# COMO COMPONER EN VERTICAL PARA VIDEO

los problemas que hay para intentar componer en 9 y 16 o en vídeos verticales.
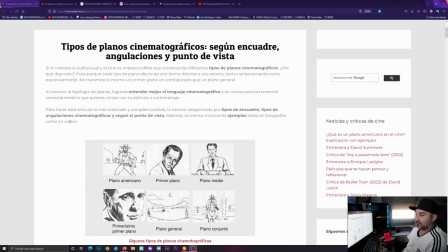[0:07]
Voy a pasar un poco por la tipología de planos del cine, que al final son los que adaptamos al vídeo, y cómo se podrían, a partir de esos, componer en vídeos verticales.
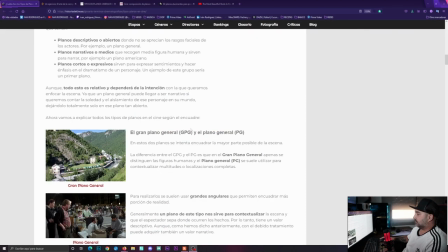[0:16]
Pero claro, la tipología de planos está creada para planos en 16 novenos. Los grandes planos generales, normalmente creados con gran angulares, plano de conjunto en el que salen dos personas,
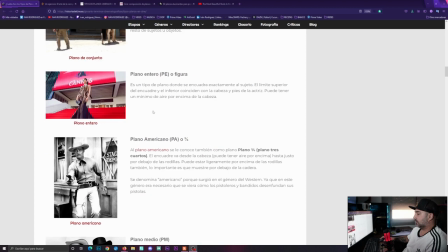[0:25]
que es el que tendríamos problemas al crearlos en verticales, plano entero, plano americano, plano medio, plano medio corto,
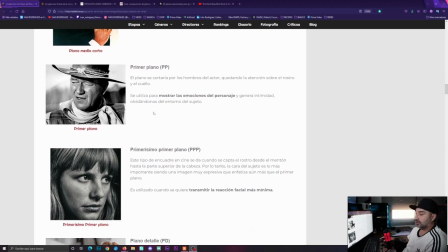[0:31]
primer plano vamos a tener más problemas contra más pequeño sea el plano y contra más individuos salgan en el mismo primerísimo primer plano y plano detalle y
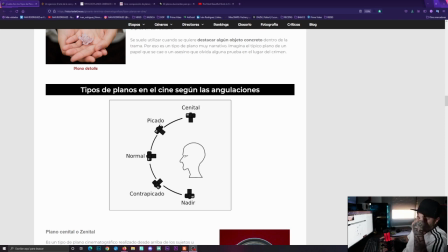[0:39]
según las angulaciones donde esté colocada la cámara de arriba cenital picado un poco angulado normal a la altura de los ojos contra picado y nadir desde
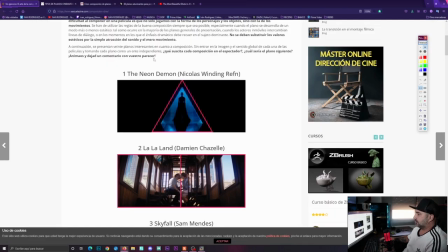[0:47]
abajo aquí tenemos una composición en triángulo si quisiéramos componer esta imagen la podríamos hacer tenemos así un vertical y en este caso podríamos dejar los aires de la misma manera que hacer en los laterales dejarlos en negro pero es un plano a final individual de una persona Con la composición en el centro
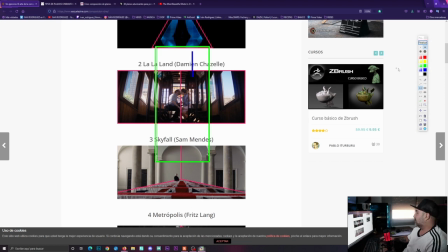[1:02]
y al componer en vertical, necesitamos información en el cielo, en este caso el techo del tranvía o lo que sea, o en el suelo.
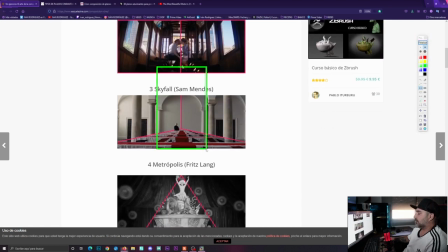[1:09]
Una mezcla de un triangular con uno centrado, en este caso podríamos encuadrar de alguna manera así, pero perderíamos mucho lo del triangular. Si no, el problema que tenemos deberíamos hacer un plano así de alto y tener muchísimo aire en el techo.
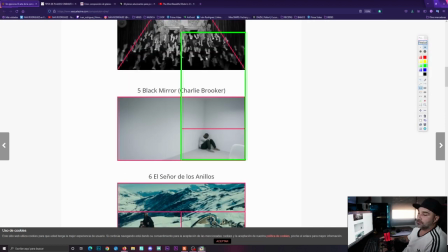[1:21]
Uno decantado a la derecha, que en este caso aire en el techo, habría que trabajar con los techos y con los suelos, o cielos,
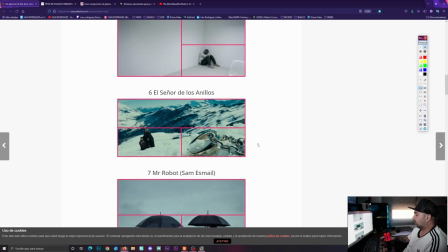[1:28]
o partes de abajo, sea suelo o el piso de abajo como si dijéramos cómo vamos a componer esta imagen tenemos el anillo y tenemos a los hobbits en la parte de la izquierda lo único que podríamos hacer es poner aquí otra montaña y poner un hobbit aquí y componer hacia arriba mister robot aquí tendríamos un problema es como más
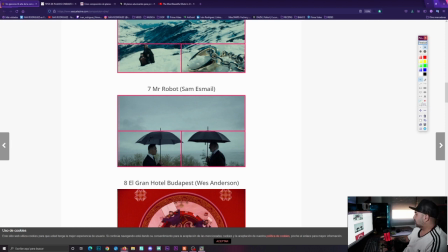[1:45]
individual al final sirve como para fotografía la composición en vertical de mucha información en el cielo gran hotel budapest es el plano
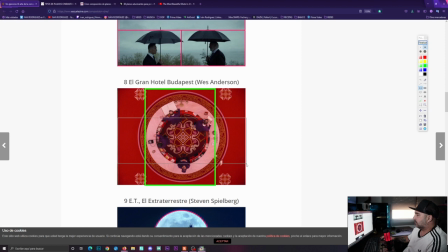[1:53]
que por ejemplo digo que podría valer para las dos maneras porque podríamos hacerlo así o así tendríamos un plano bastante parecido porque tengo un montón de frames guardados de gran hotel budapest para ver las posibilidades que habría pero al final llevándolo a un 4 tercios no hagas vertical haz un 4 tercios dando
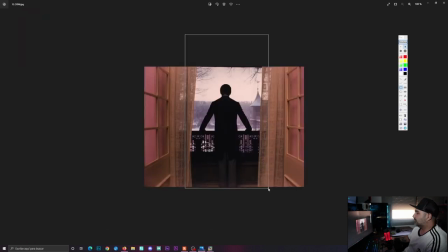[2:10]
más aire a la parte de arriba la parte del bosque a partir de una imagen de 4 tercios que ya está compuesta de esta manera para que no haya tanto horizontal y tanto panorámico deberíamos pensar que podríamos componer imágenes para vertical.
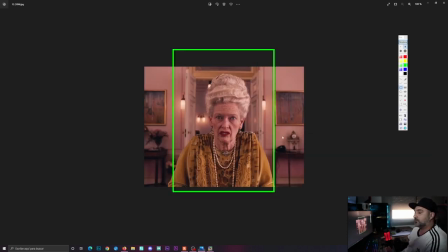[2:26]
Anteriormente hemos pensado cómo componer y podríamos componer de esta manera, pero estamos viendo que son cosas individuales.
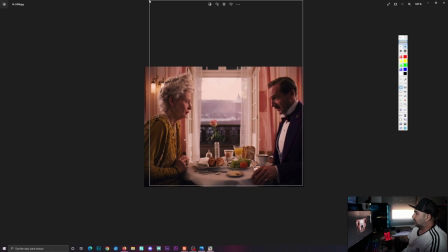[2:31]
El problema vendría aquí, que deberíamos tener el aire mucho más hacia arriba, exagerado.
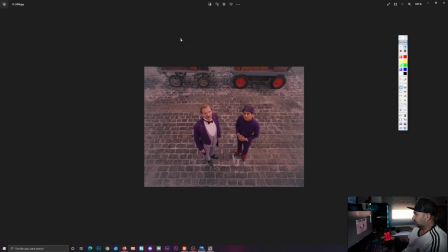[2:37]
Cuando es un personaje, en este caso dos, pero están centrados, no vamos a tener problema. Y lo que decíamos antes, de planos con angulaciones desde arriba o desde abajo.
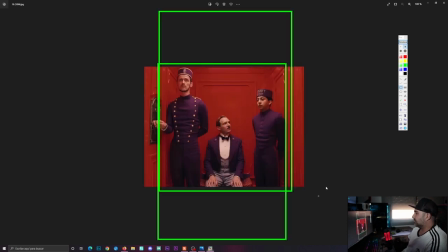[2:46]
Podríamos tener más techo o incluso al revés y podríamos tener más las piernas de ellos. Aquí no hay problema porque están encajonados al final en el ascensor.
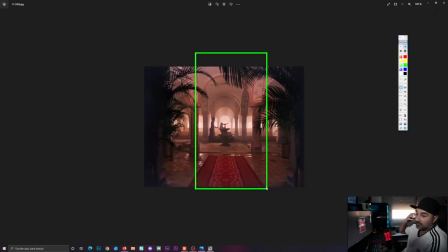[2:53]
Aquí podríamos encuadrar el medio, quizá más fotográfico, tendríamos un plano bastante chulo,
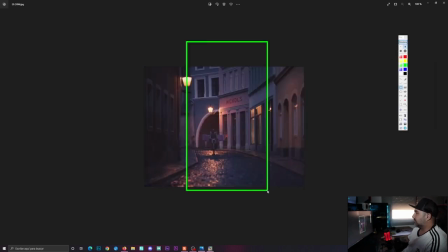[2:57]
una persona individual yendo por unas calles, parte de la calle y parte de los edificios.
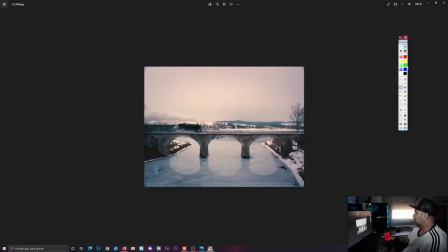[3:03]
El problema es que si lo hiciéramos cenital desde arriba, por ejemplo con un dron, tendríamos la dirección con la vía aquí y podríamos hacerlo vertical, en cambio aquí vamos a perder bastante información de hacia dónde va.
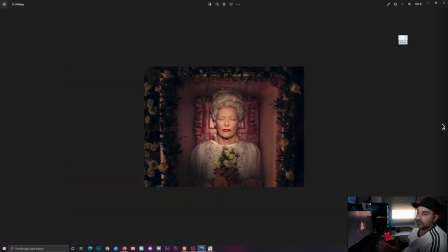[3:13]
Pero claro, nos estamos basando en una imagen que está compuesta en 4 tercios, que es más cuadrada, que es más fácil,
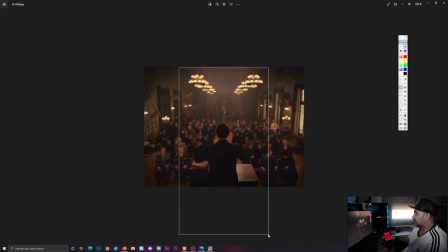[3:18]
que sale en el plano general o lo que haríamos es encuadrar a él hacia abajo para que se le viera entero.
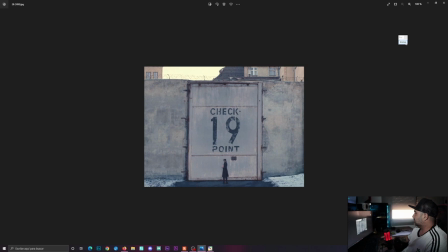[3:23]
Me repito mucho pero veo que es todo como más individual. Este es un plano bastante claro de todo lo que he resumido. Al final creo yo que el componer verticalmente es para dar una información hacia arriba o en su defecto hacia abajo.
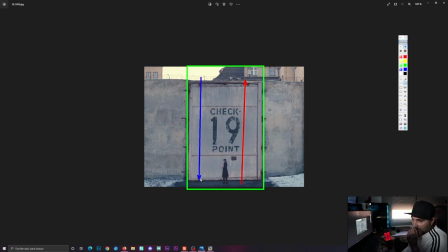[3:41]
Creo que es la manera más clara de cómo se podría componer en vertical.
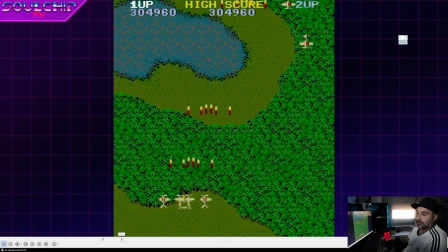[3:46]
Es para los juegos.